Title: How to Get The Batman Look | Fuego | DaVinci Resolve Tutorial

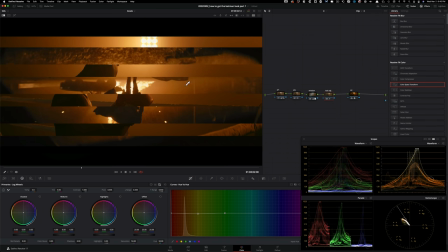16:51 And this is, again, very, very cool because look at that, come on. I mean, look at this to this. What the image that we're trying to mimic to what we created here. I mean, look at it.
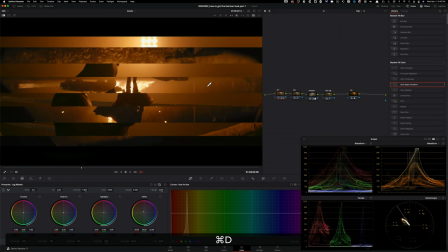17:04 So if I were to just take this and turn it on and off, you can see all the magic that happened in this one note.
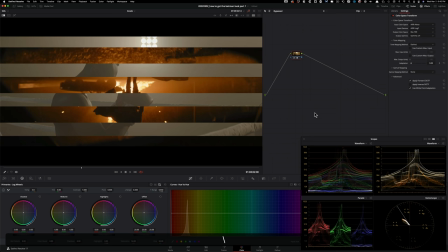17:12 And once again, if we go to our Rec 709, because this is our log, this is our Rec 709, and then this is what we created.
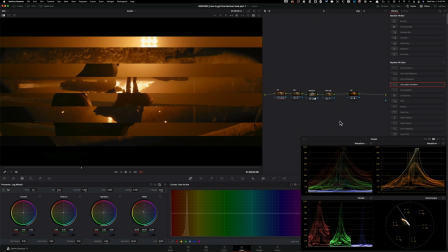17:20 I mean, come on. And this is all done using the tools available to anybody that's using the free version of Resolve or paid version. And then this is another good one to see how close you are. Once again, Rec 709, that this is what we created.
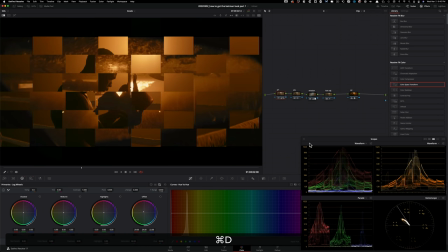17:36 And if we turn off our main node where majority of the look was created, you can see the difference.
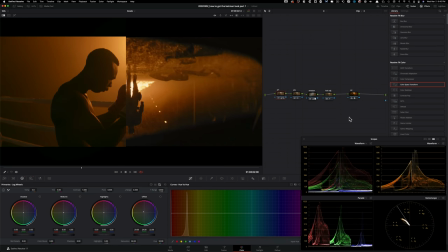17:44 I mean, you can't tell the difference. Like, come on, like look at it. What we were able to cook up. This is Rec 709. This is what we ended up with.
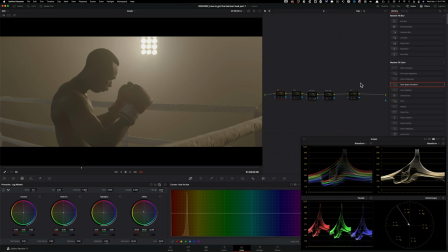18:00 So if we were to just kill all of this, and that's our image, I'm gonna pull up our reference next to it.
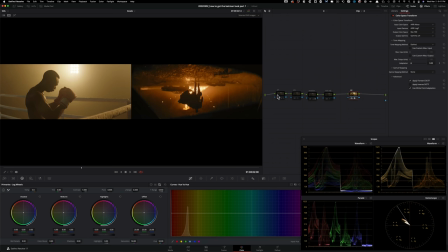18:07 We started with our CST, then went and worked on our primaries. There was a ton of red, which I went in, used my log wheels to control that.
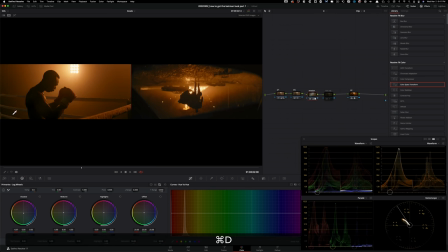18:18 And then we created a vignette, and that helped us out quite a bit. And we also added this really nice teal that we see here that brought the entire look together. And then finally, I think this did quite a bit. So we swung the hue of our yellow to make it a bit warmer.
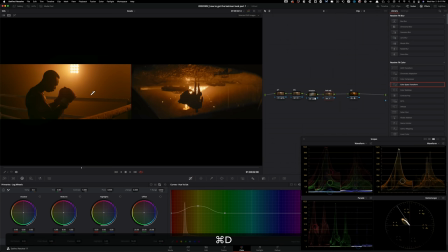18:38 We also used hue versus saturation and pumped up our yellow quite a bit, just like what we see here. And then we used our custom curves to really dial in that film curve that we see here compared to what we had before.
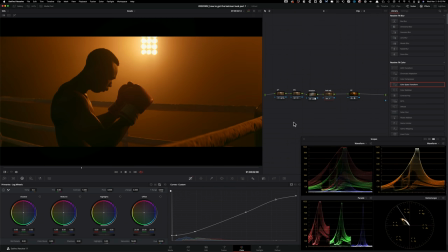18:51 Because if I go here and turn off this node, you see like how digital it looks compared to like how much more cinematic it is with this custom curve change that we added here. So let's check out the final look in full screen.
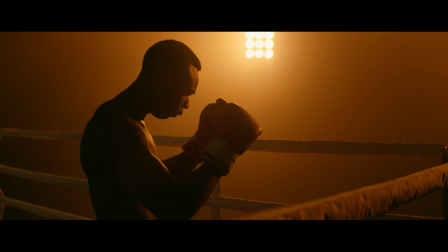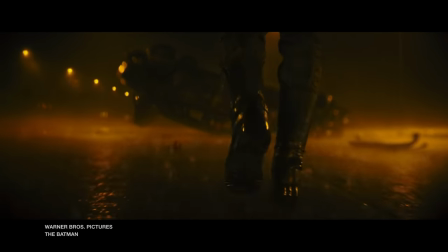My goal from these tutorials is always the same, which is to show you the simplest way to go from A to B, okay? Hopefully it was accomplished in this tutorial. I think what we ended up with was incredible, especially using all the tools that are available to free version of Resolve and Studio version. So if you found this tutorial helpful, again, do me a favor, smash the like button. If you haven't subscribed to the channel yet, do so right now, hit the bell icon.
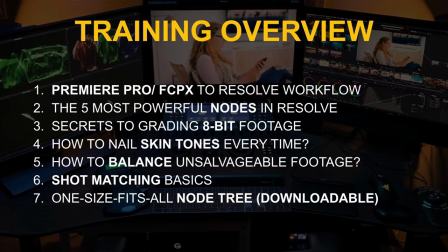19:52 And guys, if you really want to take your color grading game to the next level, do not forget to check out the free training. Link is up top and in the description below. And on that note, remember, work hard, get obsessed, get possessed. I will see you guys in the next video.